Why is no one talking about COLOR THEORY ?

Hello, what's up YouTube? Welcome to another amazing video by Ipiduni Oladayo. Today, I'm going to be talking about something very, very, very useful to every filmmaker. It's called the color theory and how to use it in your films. I'm so glad that I have this very, very, very good tool that I use to make my decisions and to make my color palettes. If you want to see the tool, stick to the end and you see it.
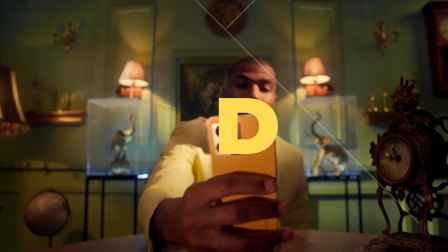The color theory is an idea that a bunch of filmmakers came together to make on what we call the color wheel.
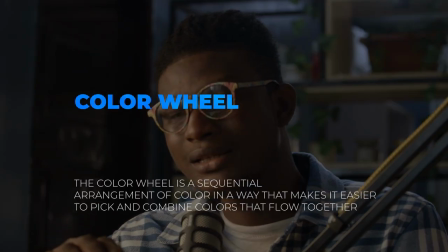(0:40)
The color wheel is an arrangement,
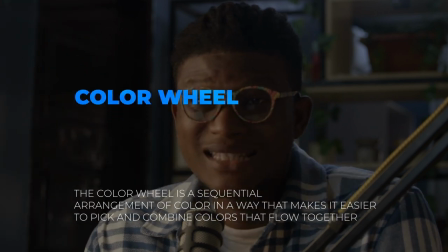(0:41)
a sequential arrangement of these colors around the wheel which makes it easy for you to pick and combine colors for your films. So the truth is, subconsciously, whether we like it or not, color actually affects our perception of a particular film.
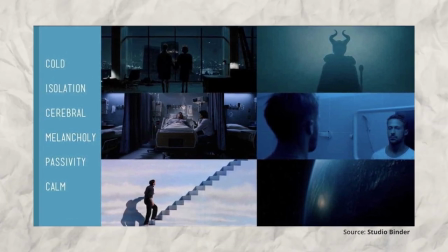(0:58)
Blue is usually always associated with calmness, relaxness. Red is associated with danger and anger.
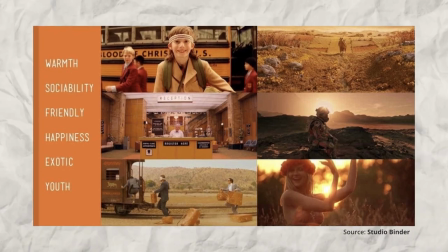(1:06)
Orange is usually associated with warmth, friendliness, happiness. And green is associated with nature, obviously. And sometimes green can also be used to portray disgust in a way, depending on how the filmmaker actually use it. So now that we know what all this color mean, like psychologically,
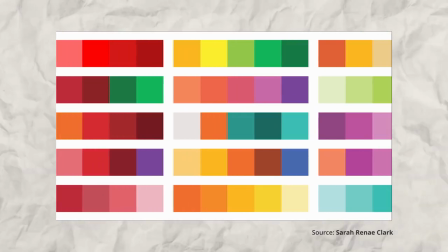(1:26)
how do we combine this film to actually draw the particular emotion from our audience because in the subconscious of your audience mind they are affected by your decisions of color for your film if you use them intentionally there is a tool
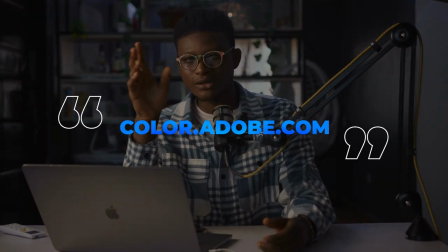(1:40)
called color.adobe.com I when I discovered this tool was a life-saving thing for me and I've always used this tool in all of my projects so without wasting much time let's go to color.adobe.com we'll be discussing four major color schemes that they are more than four but i'll just be discussing four for the sake of this video so we'll be discussing complementary color scheme
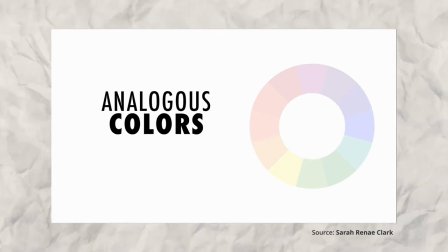(2:06)
we'll be discussing analogous color scheme we'll be discussing monochromatic
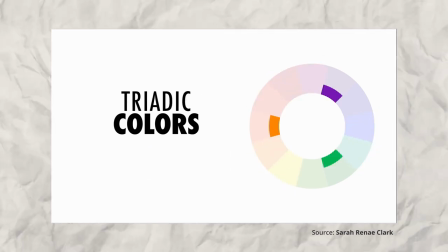(2:11)
color scheme i'll be discussing triad color scheme those are the four we'll be discussing so for my favorite straight up my favorite is the complementary color scheme What does the Complimented Color Scheme do?
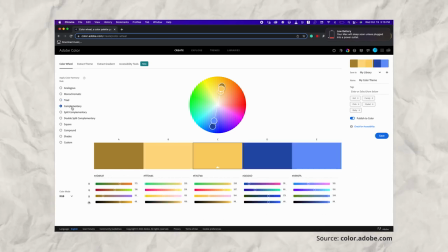(2:22)
Basically what it does, it takes the two colors on the opposite end of the wheel and those two colors always go together. They are usually opposing colors but they always complement each other whenever you mix them together in the scene. I think the most abused one that almost everyone knows is the Orange and Teal in every film.
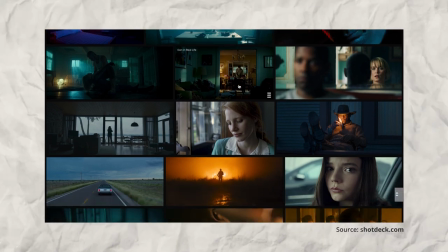(2:43)
Almost every Hollywood film has Orange and Teal.
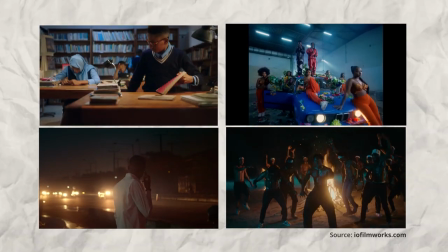(2:47)
I've used orange and teal like a lot of times in several of my projects because it works and it looks good I mean why not just use
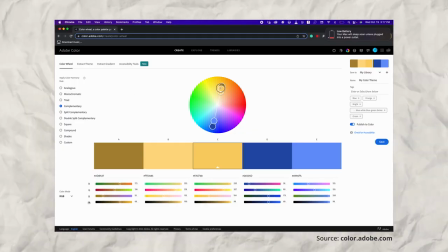(2:56)
it so for example if I'm to use like orange and teal in this I want to generate that from this this will be what it's going
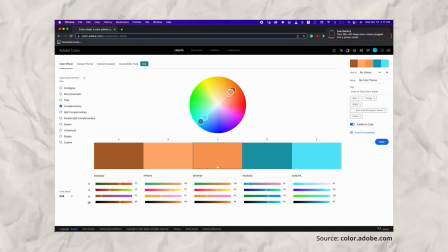(3:04)
to give me so I can send this to my production designer I can send this to my costume stylist I can send this to whoever is working on the set, the nail technicians, to the makeup artist, they should work with this color scheme and it's just going to come out as orange until you save the colorist a lot of work. When you plan your colors very well in pre-production, you have less stress with the colorist in post-production, so always plan your colors.